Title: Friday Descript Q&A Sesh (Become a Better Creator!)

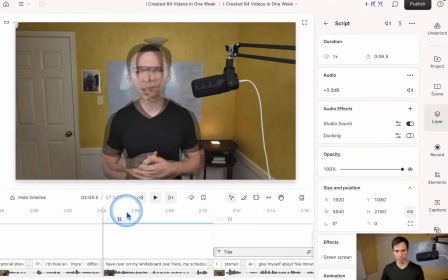(24:49)
So between scenes, you can add a crossfade, and that kind of times with 11 different features. I have over that smooths out a jump cut, so it's not quite so drastic. And I don't know if you're able to see that in full
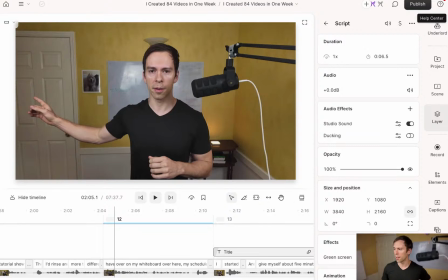(25:03)
how good the frame rate is through the live stream, but that just helps to smooth things out if you have like a really drastic edit.
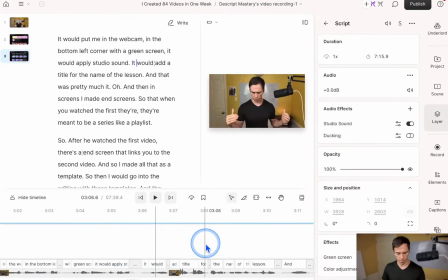(25:12)
And let's see here. So yeah, any other questions about that?
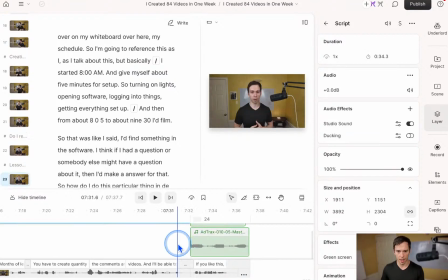(25:21)
The other thing, the very last thing I do is I add this end screen, and this is just a template.
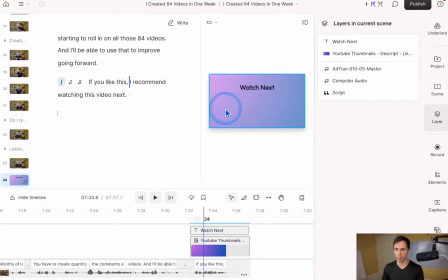(25:29)
So I apply the same one to every video pretty much. And then in YouTube Studio, I'll add a playlist as the end screen. So it'll say watch next. And then below that is the clickable playlist that the viewer can check out what's next.
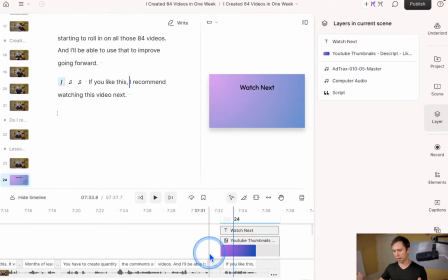(25:44)
Or if it's like a related video, if I want to funnel them down a particular path, then this is another way to do that.
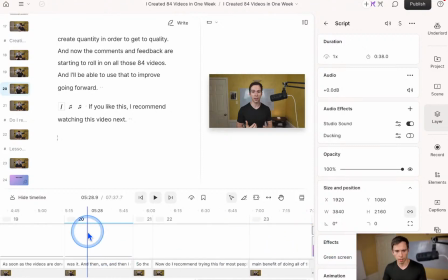(25:55)
What else? Yeah, let me know if do you have any other specific questions around the YouTube editing process? Oh, I guess I could talk about the publishing it.
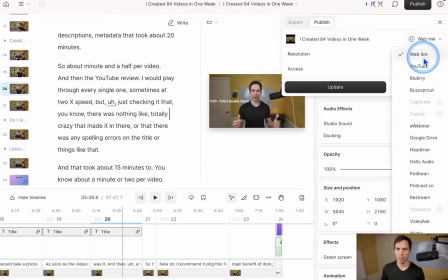(26:10)
So if you go up to the publish button, you go to YouTube, then you can see here the timestamps.
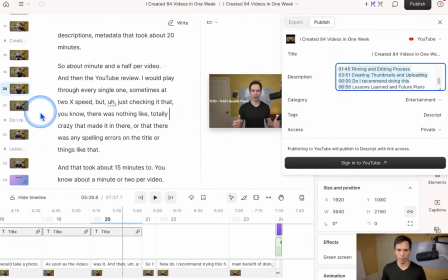(26:16)
Those are all added by Underlord. Those are the markers, the timestamps, and then they become chapters in YouTube. And so if you leave those in there, you hit sign into YouTube, it'll open up your browser, you'll link it to your Google account, and then give it all the permissions it needs and stuff like that.
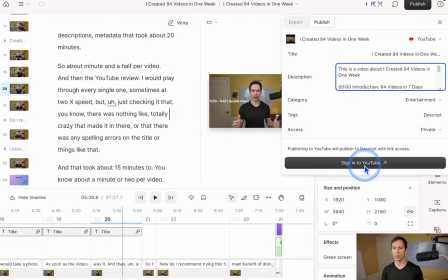(26:36)
Hit publish again back in Descript, and then usually within a couple minutes it's published. It doesn't take long at all. And then this will become your description in YouTube. And then, like I said, those will be your chapters so that viewers can skip around without having to watch the whole thing.
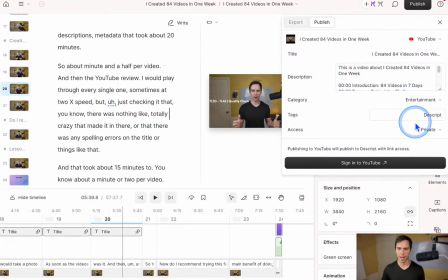(26:53)
You can set categories, tags, whether it's private, public, or unlisted,
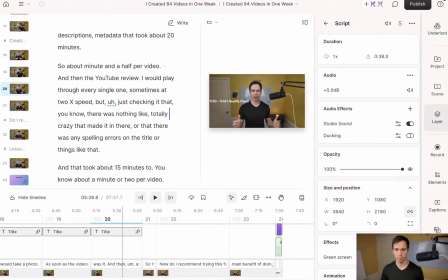(27:00)
and all that can be done from inside of Descript. So yeah. What else? One cool thing, I just thought about this, is be kind of cool to show you.
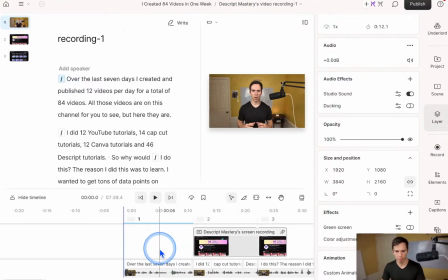(27:16)
You can't do proper masking in Descript.
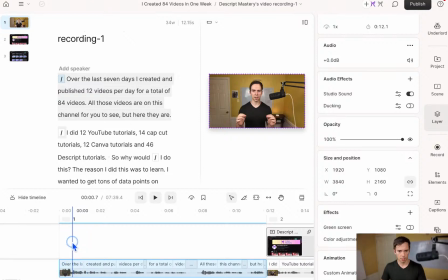(27:22)
Masking is like, it's kind of hard to explain, so let me just show you how I would do it in Descript.
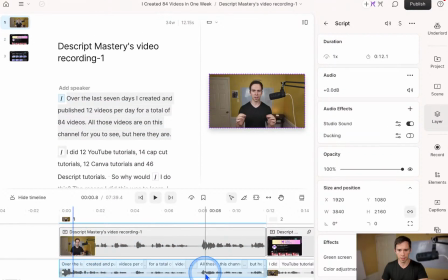(27:28)
Basically, I just duplicated the layer. So I copied my script layer, I pasted it above it as another layer, and right now these both have sound, so I'm just going to mute the one above the top layer so that I'm not getting any weird echo.
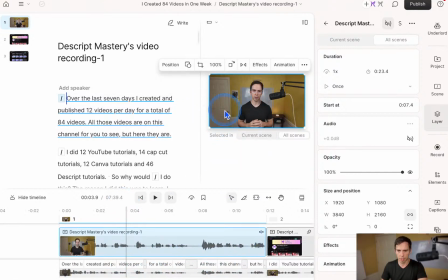(27:43)
These things don't get out of sync. And then what I'm going to do is, with this top layer selected, click on Effects and click on Green Screen. And that's going to get rid of the green screen, or get rid of the background on the top layer. And then what I can do is add like a title.
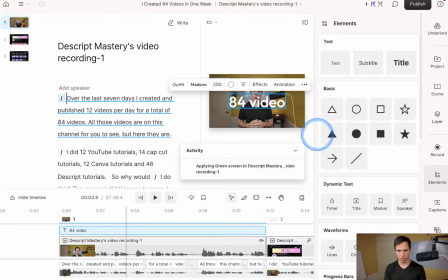(28:02)
So I could say 4 videos in 7 days, something like that. And let me just make this bigger and make the text a little smaller so it all fits in one line, and move this like right here.
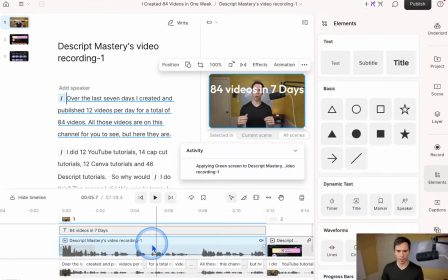(28:22)
And then as soon as the green screen is done applying, I'll show you what I can do with this. Let me just edit this while I'm waiting. So you can change the color right here with the fill color.
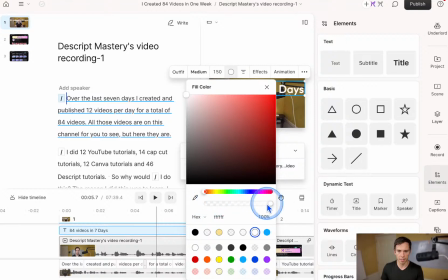(28:34)
And then below that is opacity. So I'm just going to dial down the opacity a little bit.
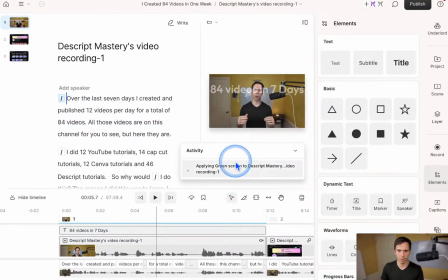(28:41)
So it's kind of like, it's kind of like blended in a little bit. And then as soon as that green screen's done, hopefully it won't take too long here.